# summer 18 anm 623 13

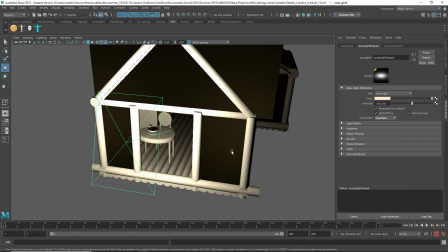(4:14)
oh, decay rate is quadratic. Well, that's why. Yeah, so it's just dropping off really, really quickly.
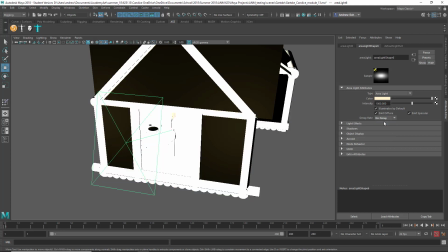(4:19)
I might, for something like this, I might turn that off.
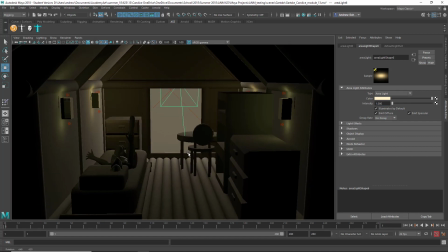(4:27)
And then you'll get kind of a more predictable result. Maybe let's go up a little bit.
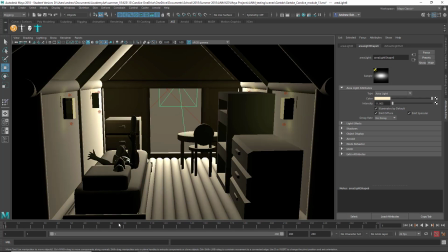(4:34)
That looks like some bright light is sort of coming into the room.
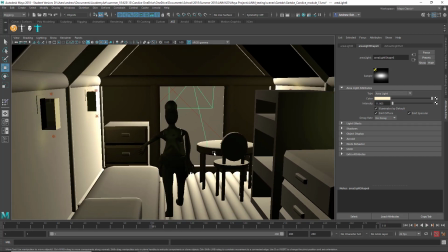(4:38)
And then it's still, the rest of the room is relatively dark, which makes sense if daylight was pouring in from one angle. But the other thing is that there's bounce light. So if bright light is hitting the floor, it's going to bounce around the room a little bit.
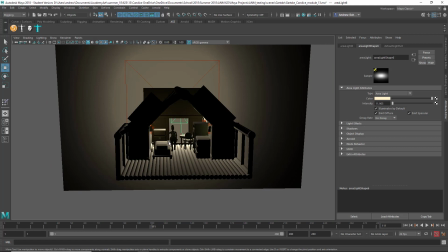(4:52)
So, I might throw like another
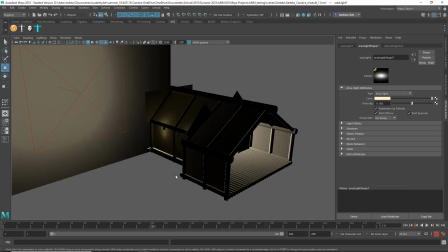(5:00)
another light in there.
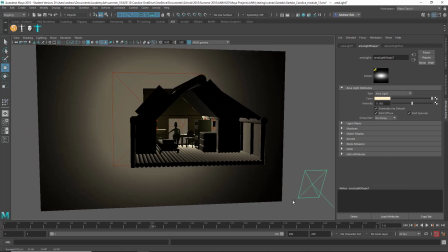Turn this around. Whoops.
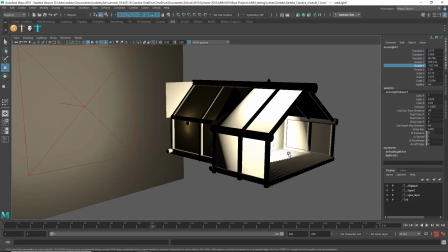(5:17)
My manipulators aren't liking me. Obviously that's too bright.
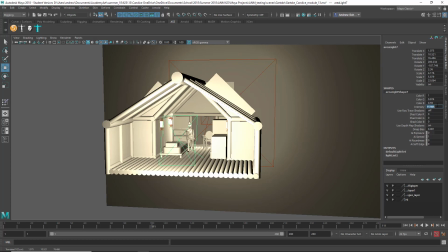(5:25)
But, you know, let's do like,
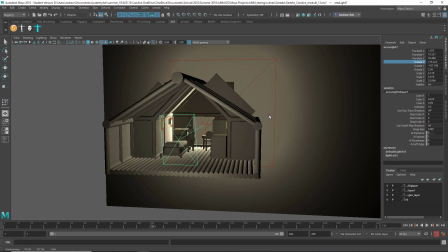(5:29)
you know, just enough to get this sense of, you know, some bounce light.
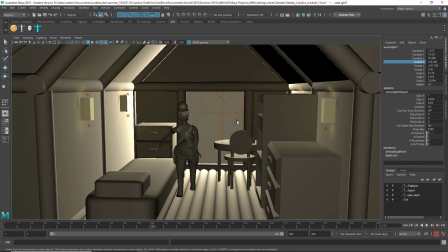(5:38)
And then now I'm getting the feeling a little bit more like, you know, there's interior lights. You can still see those. It is a lot brighter outside, and you're getting that kind of rim light on her edge.
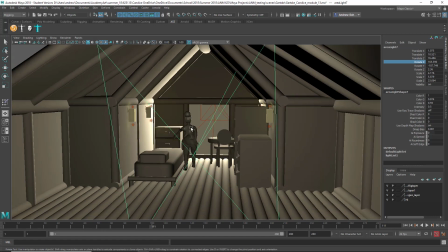(5:50)
But the outside light is really affecting the inside, and then it's also bouncing around a little bit. So, you know, maybe go a little wider on this.
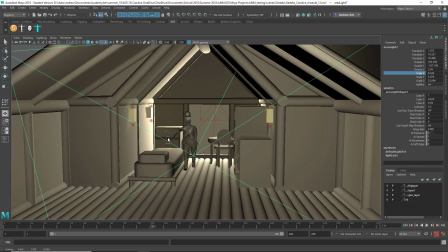(6:02)
Yeah. So I like that a little better. I didn't get your textures to work just because the project files were sort of all over the place instead of in just one project folder. And so it didn't find them. But yeah. And then the camera thing.
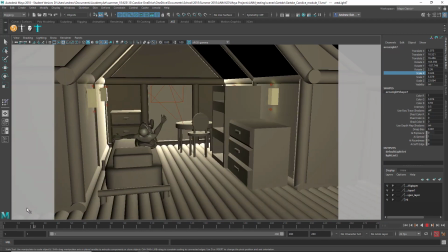(6:20)
Is this the camera that flies? Yeah, it's just absolutely crazy camera.
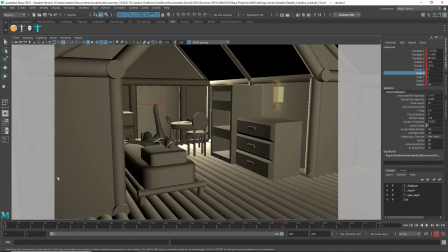(6:25)
So you really need to simplify your camera. Whoops. Movement.
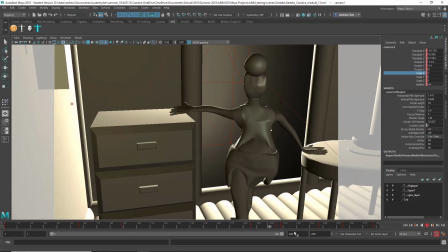(6:30)
So.
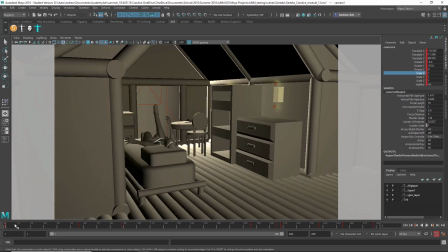(6:33)
And then especially around here it gets really nuts. So I mean, I think that might be okay. I don't know why we're going there. Let me just kind of jump through these.
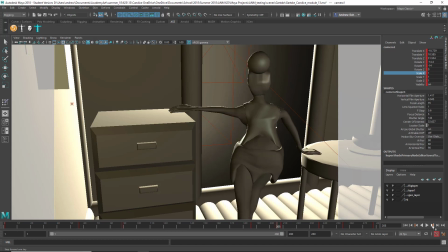(6:49)
Yeah, those are not different enough from each other. That one's different enough.
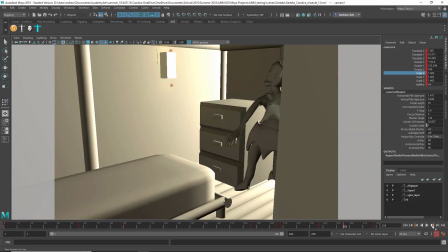(6:58)
Yeah, I wouldn't flip the camera all the way around like that normally. You might have to relight for that shot too.
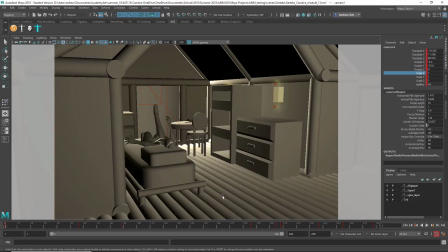(7:03)
And then these, I don't know why they're those either. So there's just way too many camera shots here. But I'm going to go ahead and change them to stepped.
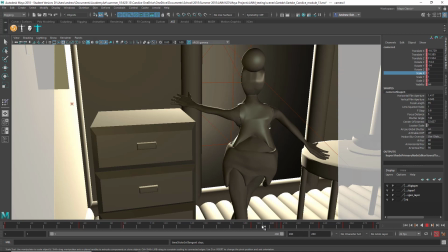(7:15)
And get rid of that, get rid of that. Keep that. Maybe get rid of everything else.
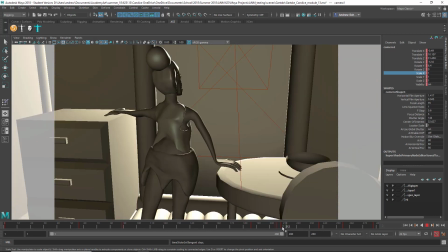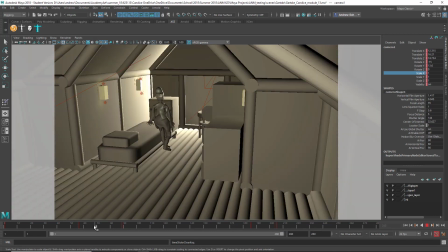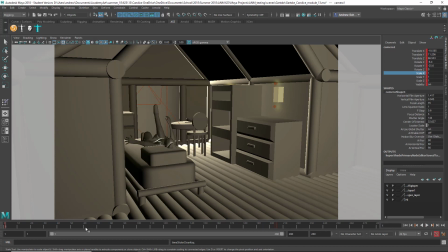Okay, let's watch this again. Still needs some work.
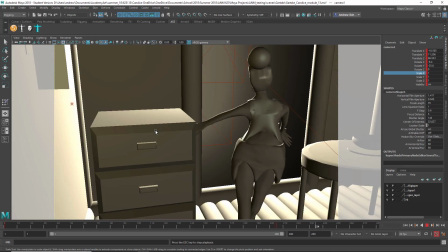(7:46)
You got some popping stuff going on there and spinning around things on the animation. Oh, and our animation really starts and stops.
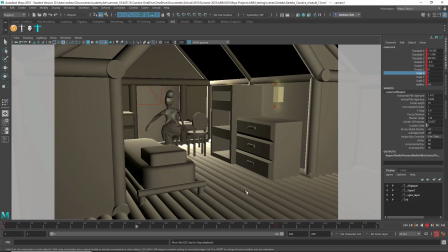(7:54)
Like you couldn't even really see what was going on with the animation because the camera was flying around so much.
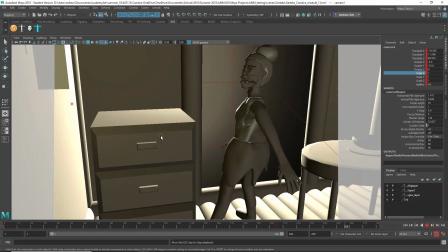(8:00)
So yeah, there's a lot of kind of frozen starts and stops in this.
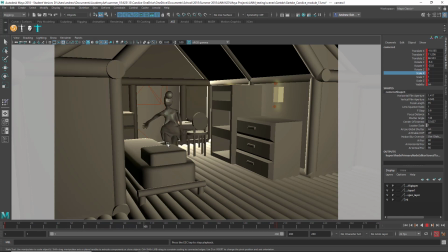(8:05)
And she looks a little off balance in spots too. So I think you could work more on your poses as well. Especially kind of the in-betweens to keep her. Are they all? I'm wondering if it's all on